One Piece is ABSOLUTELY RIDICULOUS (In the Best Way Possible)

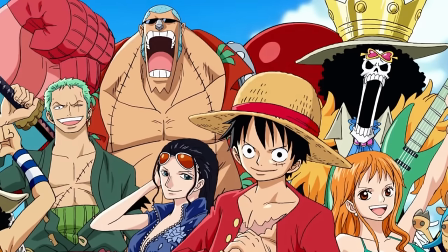0:00 One Piece is one of the greatest stories ever told, with a lovable cast of characters, some of the most expansive world building ever seen,
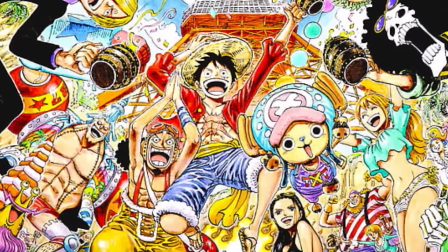0:08 and a narrative filled with so many powerful and satisfying moments that have been built up over the course of years.
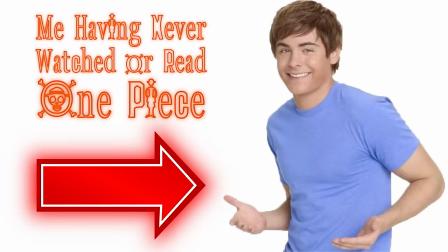0:14 Or at least, that's what I was always told, because until recently, I had never really delved into One Piece.
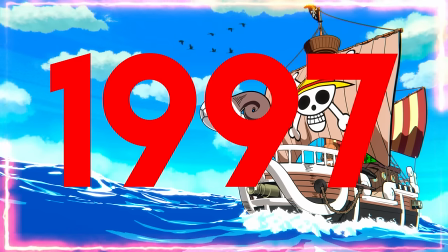0:20 The manga started in 1997, and is still releasing issues to this day, with the series about to close in on 1100 chapters.
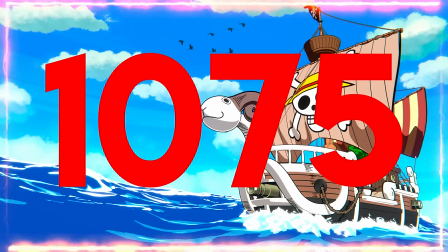0:28 Its anime adaptation currently has a thousand and seventy-five episodes and sitting
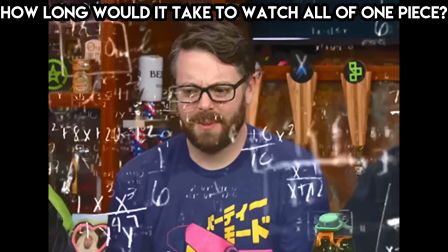0:33 at 20 minutes a piece getting up to date with the series would take a significant time investment.
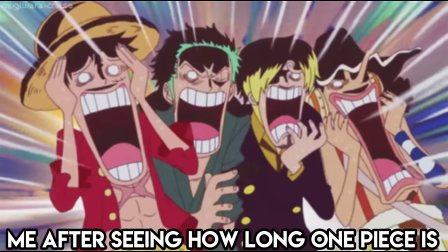0:39 As a newcomer to the series seeing the sheer scale of it is incredibly intimidating and has scared me off from ever starting
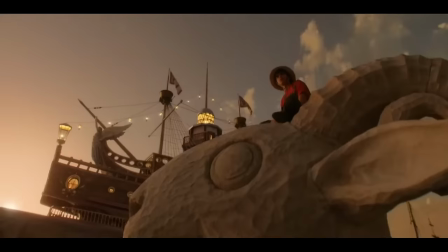0:45 it and had it not been for the Netflix live-action adaptation I might have never started my adventure with Luffy and the Straw Hat crew.
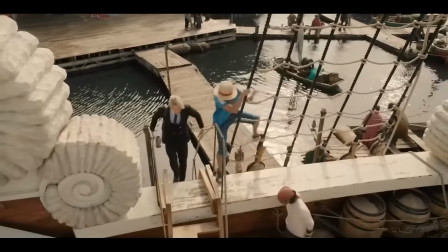0:52 With an eight episode first season it felt like the perfect way for me to jump aboard and experience the story in its newest iteration.
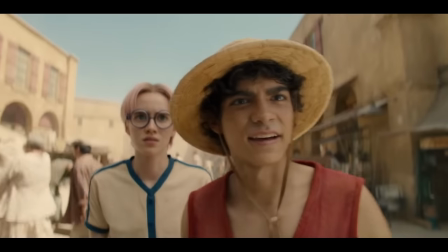0:59 Now I had a healthy dose of skepticism heading into the show, as my previous experiences with Netflix live-action anime adaptations were...
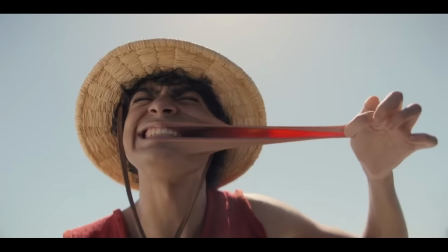1:08 not good to say the least. But I thought the trailers looked pretty promising, so I was excited to finally watch the show.
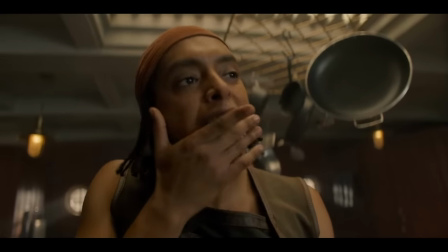1:15 I'm happy to say that I really ended up enjoying the show, and my interest in the series is at an all-time high.
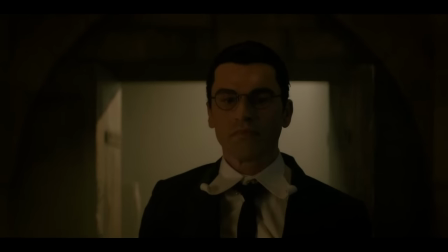1:20 I don't think it was a perfect season of television by any means, but I was having fun almost the entire time.
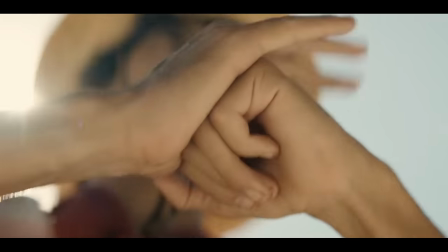1:26 I think the show was an immense success, that allowed a new demographic of people, who had never read the manga or watched the anime, to experience the story of One Piece.
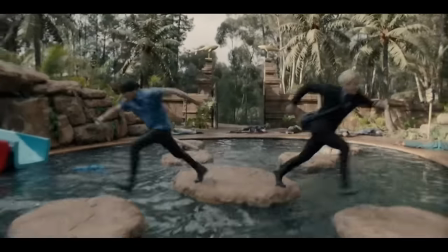1:35 Over the course of this video, I will be discussing the show in detail, talking about its successes and failures.
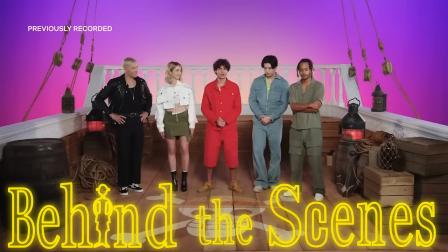1:41 Spoiler warning for the first season of the One Piece live action.
All of us are super honored to be your straw hats and be a part of this amazing story.
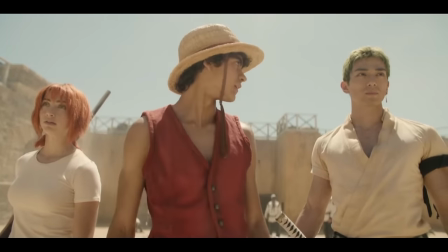1:49 Before getting into the meat of the story content, I felt like it was important to highlight some of the behind the scenes elements that helped bring this story to life.
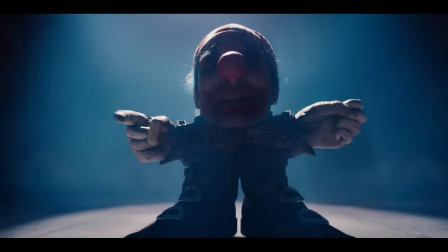1:58 A lot of IPs have been said to be unadaptable. Some of these stories were deemed unadaptable because they were too weird and zany.
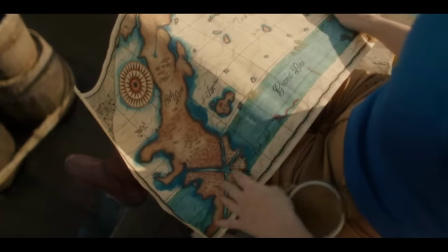2:06 Others because the world was too big and the story too long.
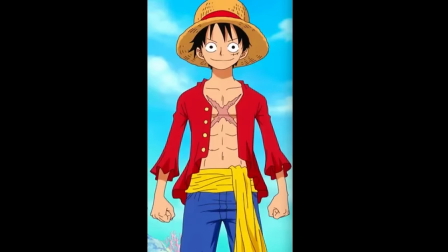2:10 One Piece was number one on this list with a bullet, as it checks just about every box that would make adapting it to live action a massive challenge.
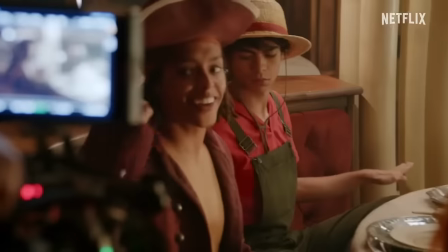2:23 But I think the production team did a great job tailoring the material to the live action medium.
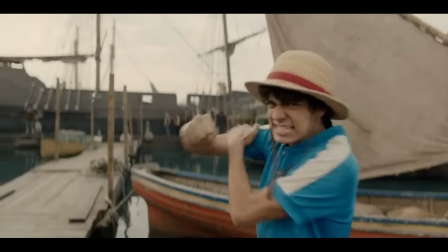2:29 A lot of the time, anime can be incredibly over the top, and while you can get away with this in animation,
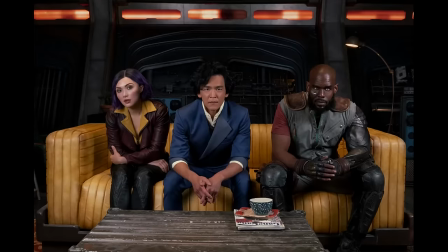2:35 it can turn into turbo cringe if adapted one for one into the real world. Just look at Cowboy Bebop.
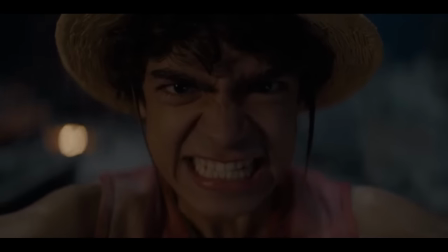2:42 I think the showrunner succeeded in keeping the high energy nature of the source material without crossing the line into cringe. Looking at some of the interviews from the showrunners and cast, it was clear how much effort the team put into bringing this story to life.
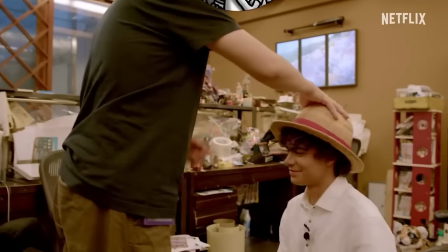2:56 They worked alongside series creator Ichiro Oda, collaborating throughout the whole production.
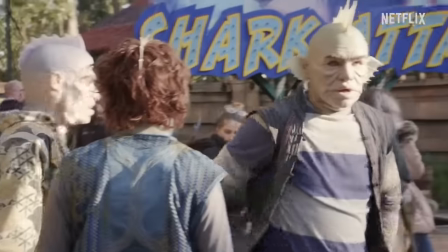3:01 They were also committed to using as many practical effects and sets as possible, giving the show a level of authenticity.
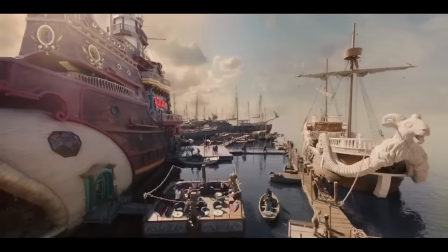3:07 These sets look great on camera, and show how the team were doing their very best to make this world feel real. They also added nice touches like having the original voice actors for the anime do the Japanese dub for the live action.
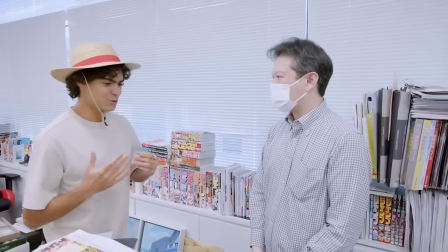3:20 It's the little things like these that show that they are paying respect to the original material and the iterations that came before. This is one of the most likable casts that I have seen in a while. Everyone seems to love being a part of the show and are giving their absolute everything to make it a success.
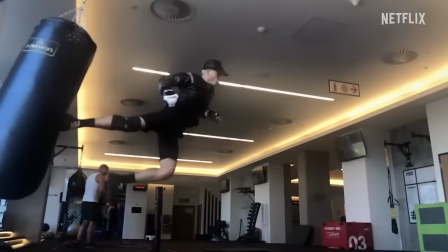3:35 The cast did a lot of their own stunts, dedicating themselves and putting their body on the line to make the show the best experience possible. Sanji's actor, Taz Schuyler, went above and beyond,
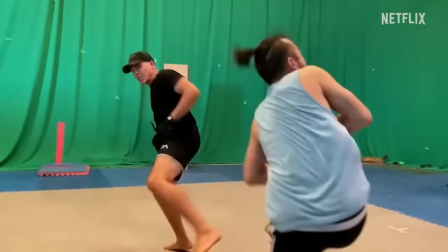3:46 training relentlessly to get his kicks to an incredibly high standard, and he even trained as a chef to make his portrayal more faithful to the character.
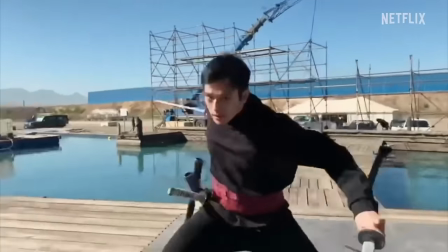3:53 By watching a few of these behind-the-scenes videos with the cast, you can see how much all of this means to them, from getting emotional reliving scenes, to getting Oda's blessing.
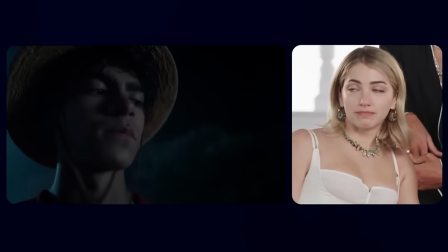4:03 You can really see how much this experience has meant to the entire cast, and I feel like it's impossible not to be rooting for them.